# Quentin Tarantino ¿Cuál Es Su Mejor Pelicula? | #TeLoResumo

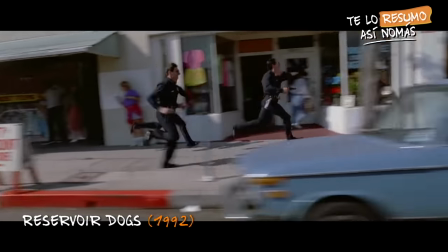[4:40]
La reutilización de subgéneros algo olvidados lo vamos a ver en todas las películas de Tarantino,
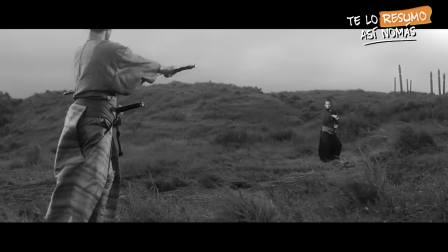[4:45]
en Jackie Brown con el Black Exploitation, en Kill Bill con el Samurai y el Kung Fu y el Rape and Revenge,
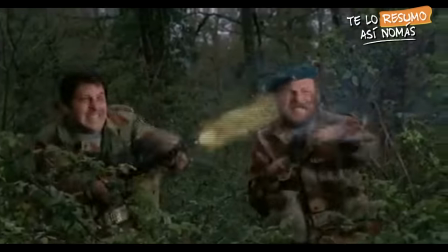[4:50]
en Death Proof con el Car Chase, en Bastardo sin Gloria con el Macaroni Combat o el Nazi Exploitation,
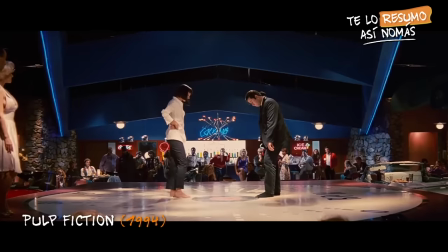[4:54]
en Diane con los Spaghetti Western y siempre que puede mete algún momento musical.
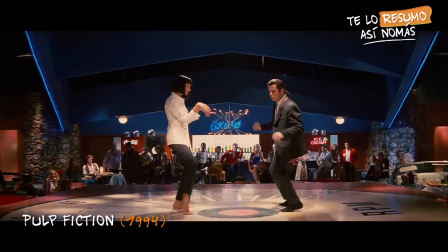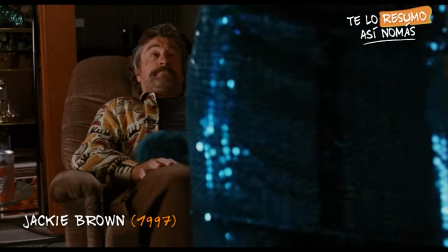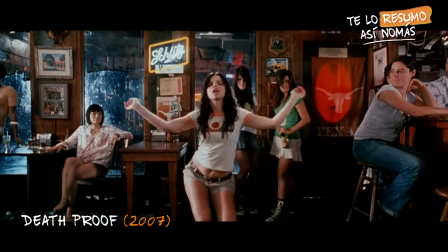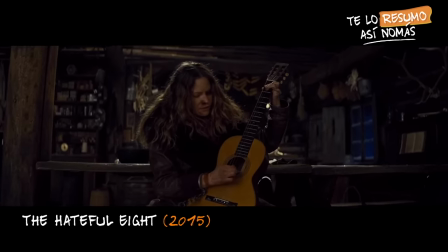[5:21] Life, Jim Jones, I sentence you across the stone.
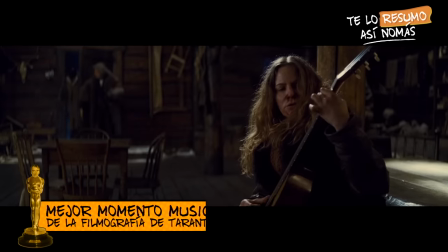[5:26]
Pero indiscutiblemente el mejor momento musical de Tarantino es el de Perros de la Calle. Well, I don't know why I came here tonight.
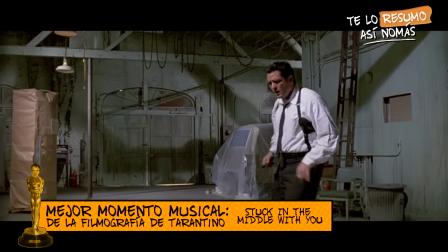[5:34] I got
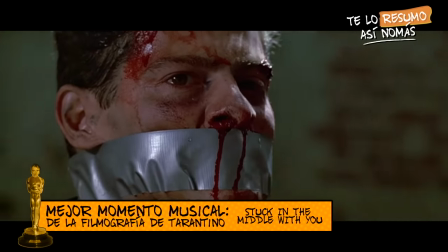[5:37] something right. Music time's over.
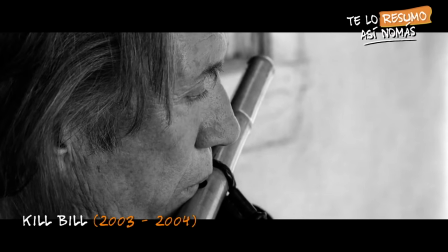[5:41]
De todas formas, si tuviera que elegir una banda sonora de Tarantino, elijo la de Kill Bill, los mejores temas.
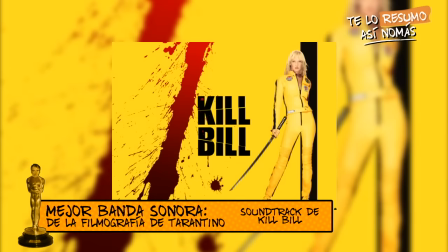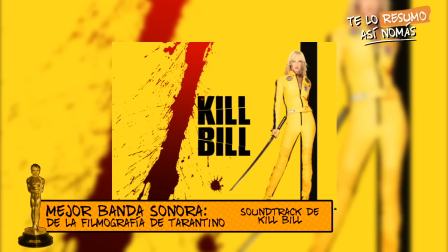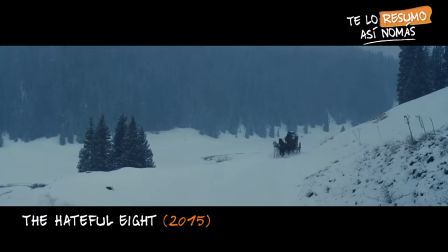[6:08] Music time's over.
La única vez que Tarantino usó música original fue en Los Odiosos 8, que se le hizo en Ennio Morricone.
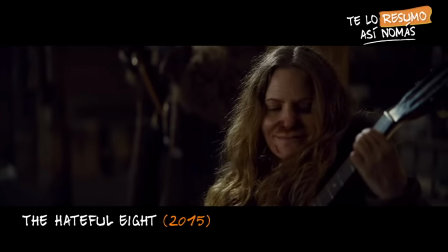[6:16]
Está muy buena, pero la de Kill Bill es la de Kill Bill.
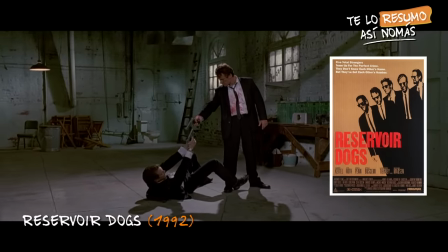[6:18]
Perro de la Calle fue elegida como la mejor película de Tarantino según una encuesta que hizo la revista Empire, así que eso se lleva un punto en la carrera por descubrir cuál es su mejor película.
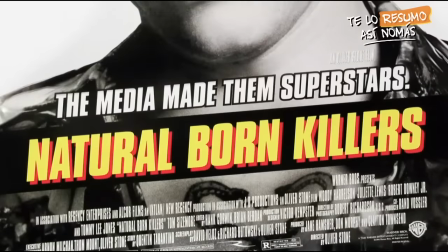[6:27]
Después de eso vendió dos guiones, el de True Romance y el de Asesinos por Naturaleza, y fue contratado para dirigir Hombres de Negro y Máxima Velocidad,
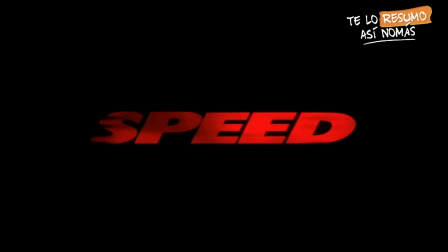[6:34]
pero rechazó ambos trabajos para hacer la película que lo iba a catapultar a la fama.
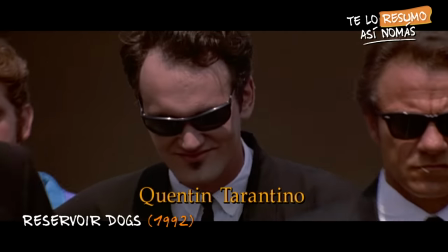[6:41]
Después de que Perros de la Calle triunfara en Cannes, Tarantino se hizo súper conocido y admirado dentro del círculo de productores y directores.
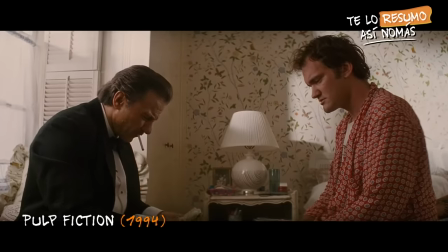[6:49]
Eso le permitió realizar una película más ambiciosa que la anterior, que destaca, entre otras cosas, por sus diálogos.
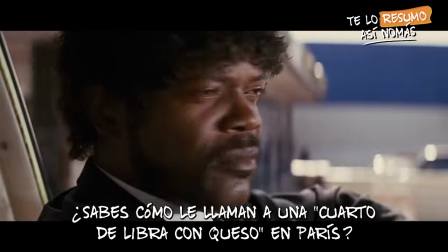[6:55] En París, puedes comprar una cerveza en McDonald's. ¿Y sabes lo que se llama un cuarto pound de cheese en París?
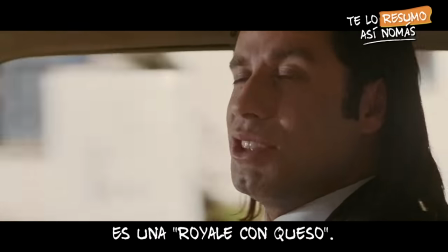[7:03] Royale con cheese.
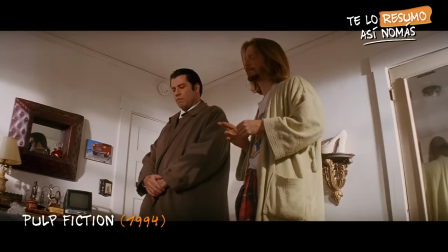[7:06]
Este es uno de los sellos más distintivos de Tarantino, y que no es solo poner a dos personajes hablando de cualquier cosa no relacionados con la trama,
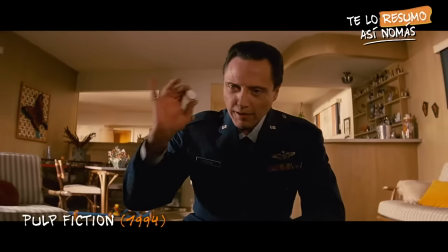[7:13]
no, es usar una charla cotidiana para presentar a los personajes. Esto lo vimos por primera vez en Perros de la Calle, con la charla de Like a Virgin, de Toby Wan y de las propinas.
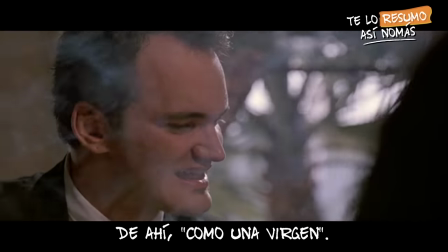[7:22] What it was once like to be a virgin, hence, like a virgin. Wow, give me that fuck.
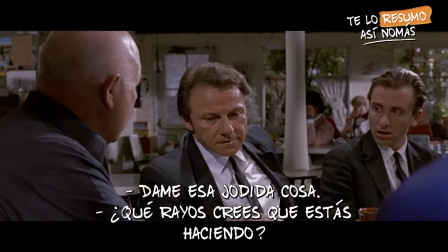[7:30] What the hell do you think you are doing?
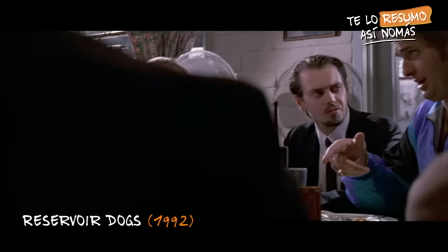[7:31]
Toda esta charla, además de ser graciosa, nos deja en claro cuál es la dinámica de este grupo, quién es el jefe, quién es el rebelde, quién es el boludo, quién es el garca, todo.
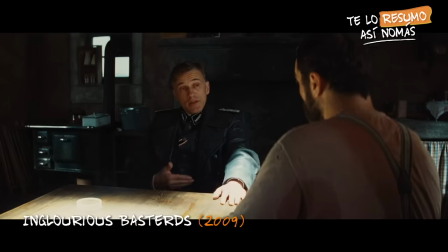[7:39]
No es solo poner una charla graciosa, sino hacerla funcional para el guión. Algo parecido pasa en Bastardos sin Gloria, por ejemplo, en la primera escena de Landa y el francés.
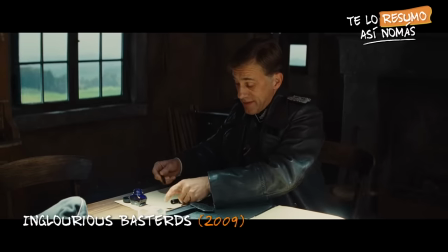[7:48]
Acá el diálogo no solo está para presentarnos a Landa y para que quede claro su opinión sobre los judíos, sino también para darle tensión a la escena.
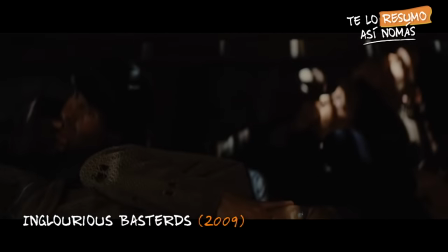[7:55]
Los espectadores, así como el francés, sabemos que hay judíos escondidos en la casa y lo único que queremos es que Landa se vaya.
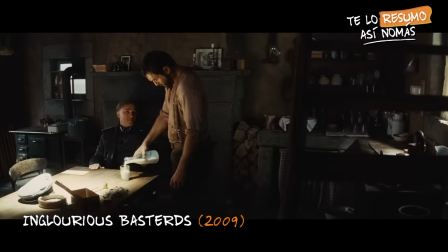[8:01]
Cada tema de conversación que saca Landa es una incomodidad más, y cuanto más superficial es el tema, más incómodo es.
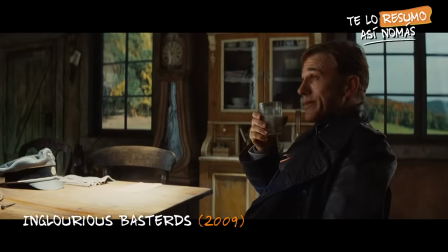[8:08]
El estatus del personaje de Landa se construye en esta escena gracias al diálogo y también al detalle de la pipa.
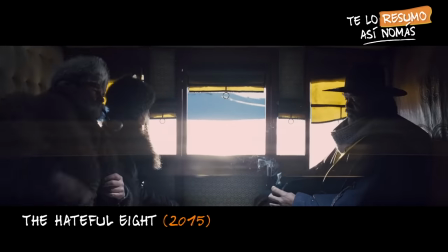[8:14]
Pero en ninguna película los diálogos son tan importantes como en Los Odiosos 8. Acá hay una hora de presentación del personaje.
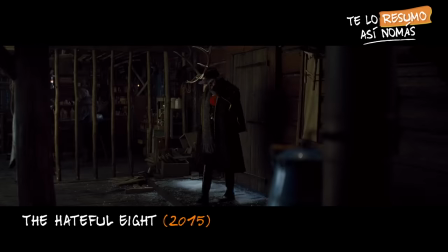[8:21]
Una hora. La película recién arranca cuando Samuel entra en la cabaña y nota que algo raro pasó con los dueños.
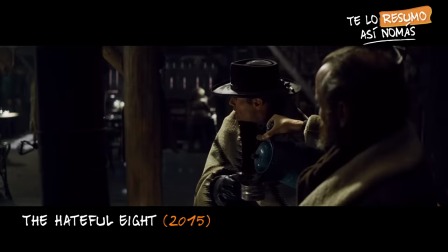[8:26]
Hasta ese momento, Tarantino se tomó una hora para presentarnos a cada uno de los protagonistas y las dinámicas que hay entre cada uno de ellos.
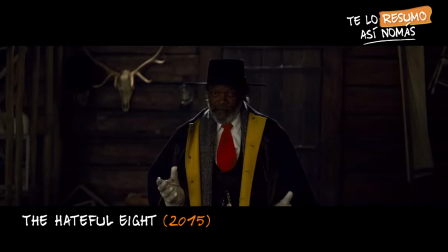[8:33]
Concluida esa hora, le quedan otras dos para desarrollar la trama.
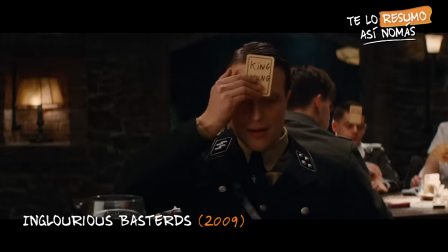[8:37]
La charla cotidiana humaniza a los personajes, les da un pasado más allá de lo que nos va a mostrar en la película.
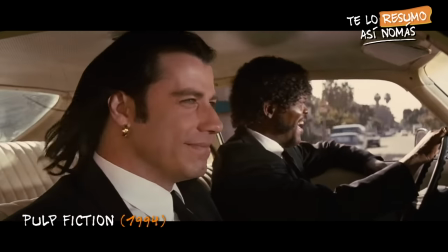[8:42]
Vincent Vega y Jules son mafiosos, pero no tienen que hablar constantemente de la mafia.
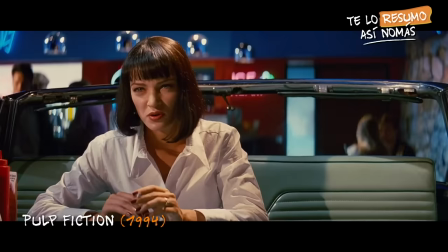[8:47]
Mia Wallace es la novia de un capo mafia, pero también tiene planes para ser un piloto de televisión.
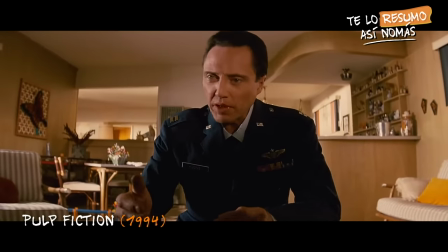[8:51]
Bruce Willis no solo tiene que escapar de la mafia, sino que también necesita recuperar su reloj por todos los motivos que dio Christopher Walken.
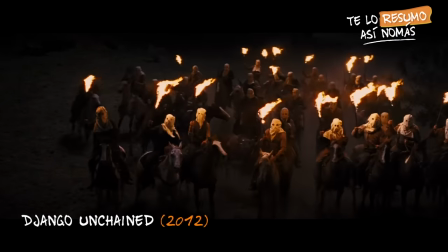[8:57]
Donde creo que mejor se usa este recurso es en Django, cuando los del Ku Klux Klan hablan de las capuchas.
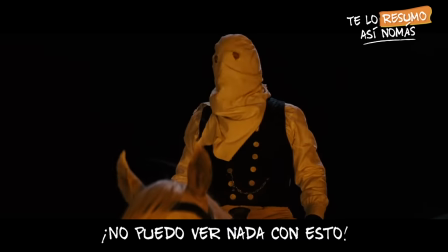[9:02] I can't see fucking shit out of this thing. We ready or what?
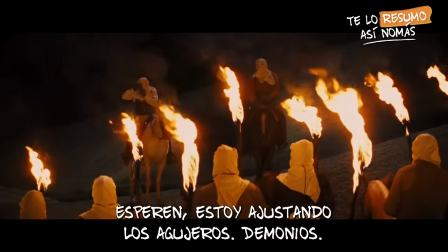[9:06] Oh, hold on, I'm fucking with my shit.
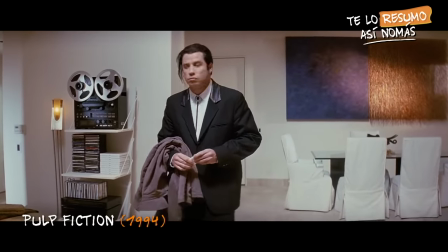[9:14]
Con Pulp Fiction, Tarantino no solo perfeccionó su talento para los diálogos, sino que también para la narración no lineal.
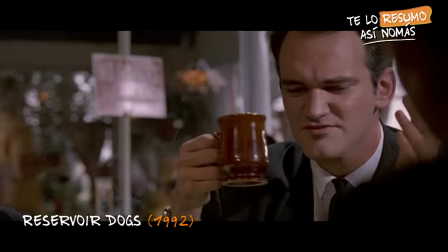[9:20]
Algo que ya vimos un poco en Perros de la Calle, que empieza con los tipos hablando de cualquier cosa antes del robo, después pasa una escena después del robo, para ir a otra escena inmediatamente después del robo,
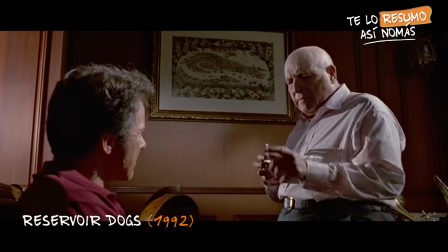[9:28]
para ir a una escena antes del robo. El guión de Perros de la Calle no está en función de la trama, sino que está en función de los personajes.
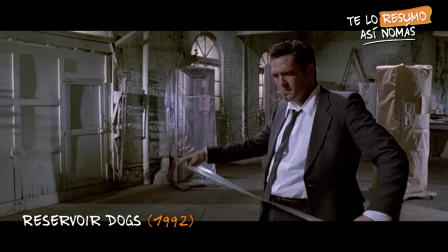[9:34]
No importa cómo se desarrolló el robo, lo que importa es qué pasó con los personajes después de que todo saliera mal.
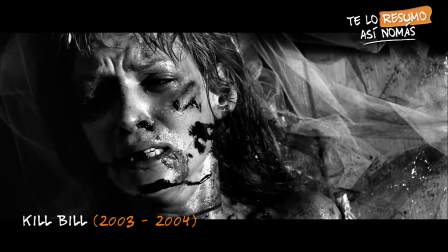[9:40]
Pensemos en Kill Bill. Lo primero que vemos en Kill Bill es a Uma Thurman muriendo, y lo segundo que vemos es a ella llegando a la casa de esta piba, y que por esta presentación
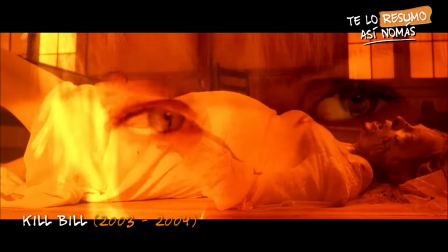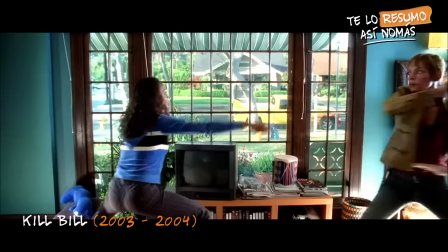[9:55]
entendemos que fue la responsable de la primera escena, aunque no se deja del todo claro. Al ser esta la segunda escena que vemos, nos queda bien en claro cuál va a ser el tono de la película.
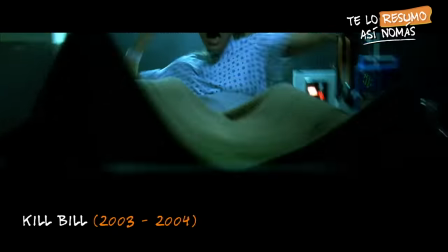[10:03]
Después hay tiempo de mostrar cómo pasó Uma de esto a esto. El guión acá está en función del personaje de Uma Thurman.
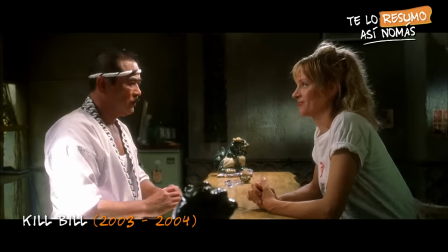[10:10]
Todo se va contando a medida que se necesite para el personaje, no para el espectador.
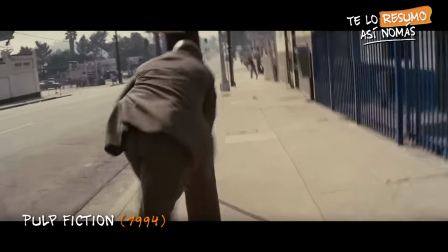[10:14]
Pero volviendo a Pulp Fiction, hay otro aspecto que aparece en esta película y que está relacionado a la gran pregunta: ¿por qué mierda se llama Pulp Fiction?
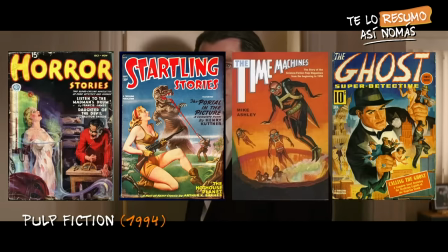[10:21]
Un Pulp Fiction es un formato de revista barato y de consumo popular, con con varias narraciones e historietas de diferentes géneros de la literatura de ficción.
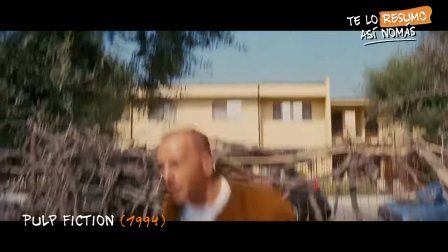[10:29]
Como había que hacer muchas tiradas, apuntaban más a lo espectacular y épico que a lo argumental.
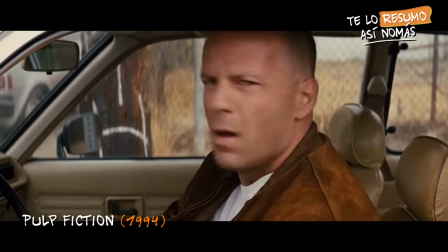[10:34]
Tarantino era fanático de estas revistas, sobre todo de una que se llamaba Black Mask.
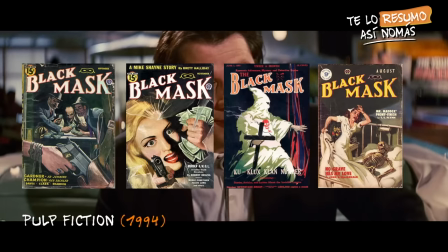[10:39]
Por eso Pulp Fiction tiene este formato y por eso hay cosas que argumentalmente no se le da relevancia, como por ejemplo lo que hay adentro del maletín.
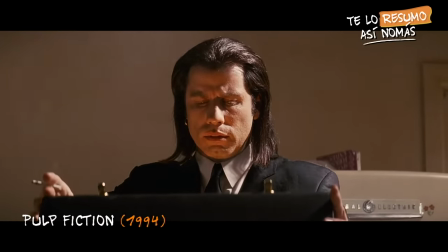[10:47]
No importa lo que hay, lo importante es que obliga a los personajes a hacer un viaje. No importa por qué Bruce Willis elige la katana para vengarse, lo que importa es la escena que genera.
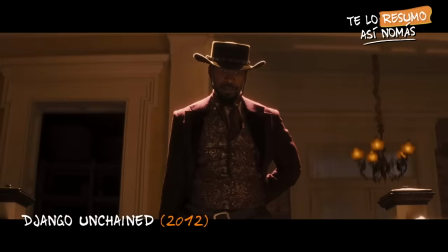[10:55]
En Django pasa algo parecido cuando matan a esta mina.
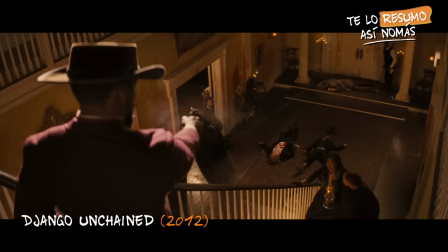[11:00]
No hay un sentido físico para que la mina vuele para atrás, pero queda bien y eso es lo que importa, lo espectacular ante lo lógico.
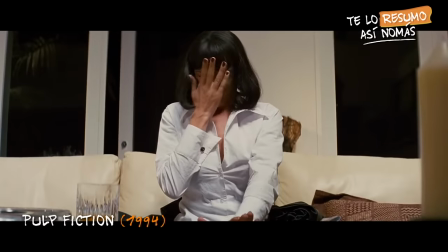[11:07]
El estilo Pulp Fiction también influyó en los giros de guión de Tarantino, volantazos violentos que tienen las películas a partir de una pelotudez.
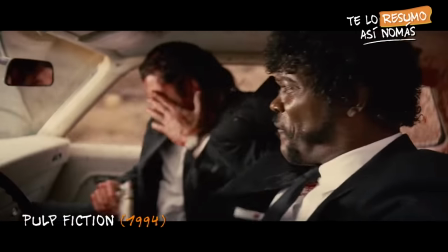[11:15]
En Pulp Fiction, el tiro que se le escapa a Travolta, en Bastardo sin Gloria, el número 3 que hace Michael Fassbender,
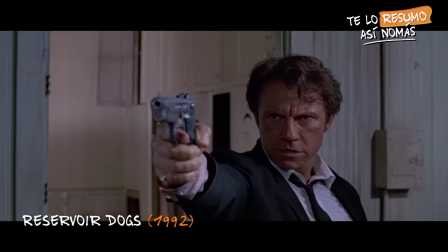[11:20]
en Django, la negativa de Jules a darle la mano a DiCaprio, y algo clave, casi todas las películas de Tarantino terminan con una masacre.
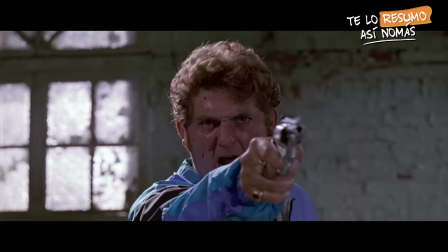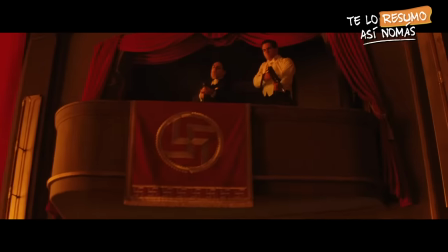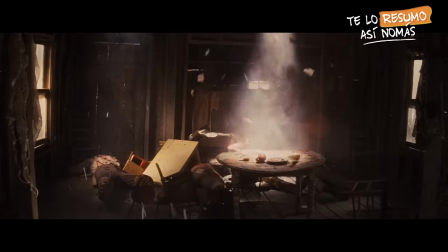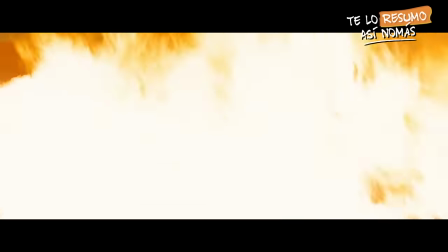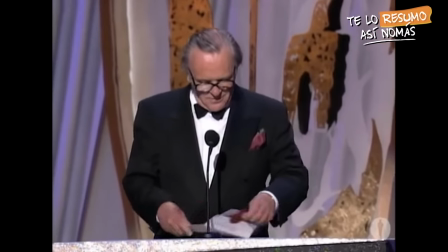[11:48] And the Oscar goes to Quentin Tarantino, Roger Avery for Fast and Furious.
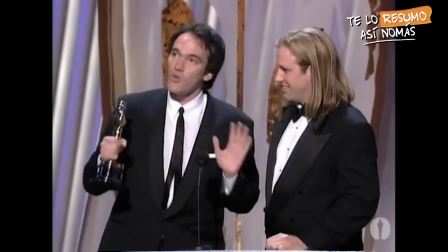[11:55]
Pulp Fiction hizo que Tarantino ganara su primer Oscar y eso, sumado que es su película más premiada,
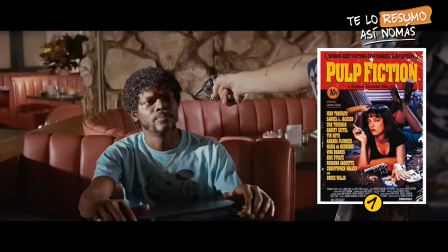[12:00]
creo que equivale a un punto en la carrera por descubrir cuál es la mejor película. Por mi parte, considero que el guión de Pulp Fiction es el mejor de toda su filmografía.
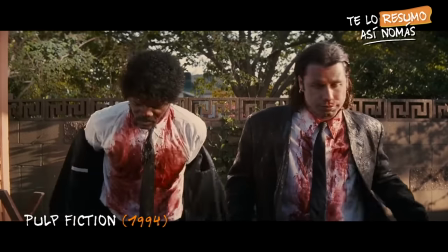[12:09]
Pero volviendo a las masacres, esto nos lleva a otro aspecto importante de Tarantino que se termina de instalar en lo que es mi película favorita de Tarantino.
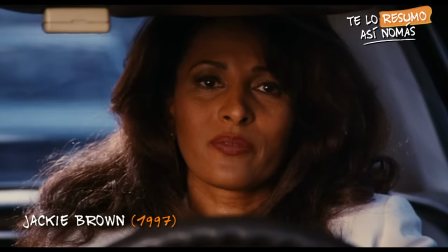[12:19]
Pero antes de hablar de mi película favorita de Tarantino, hay que hablar de Jackie Brown.
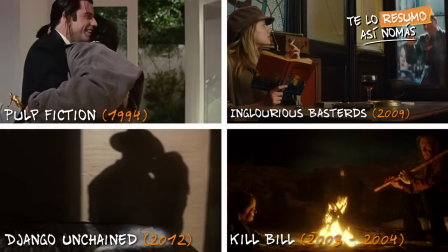[12:23]
Aunque no lo parezca, a Tarantino le gustan las comedias románticas y si bien nunca hizo una, agarra sus recursos y los mete en sus películas.
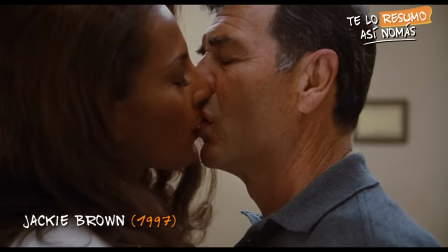[12:30]
Pero no hay más comedia romántica tarantinesca que Jackie Brown. Jackie es una azafata que trabaja para el mafioso Samuel Jackson.
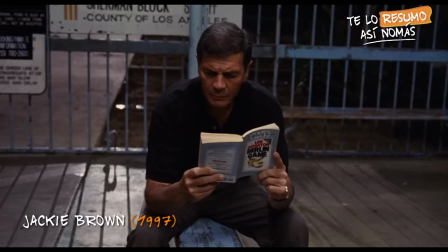[12:37]
En uno de esos trabajos cae presa y Samuel contrata a Robert Foster para que la vaya a sacar pagando la fianza.
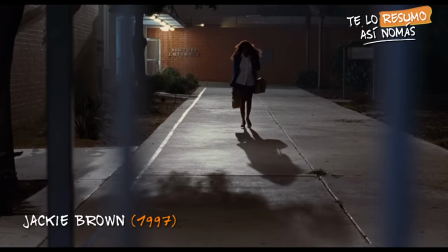[12:43]
Y ahí, como en cualquier comedia romántica, Robert se enamora a primera vista.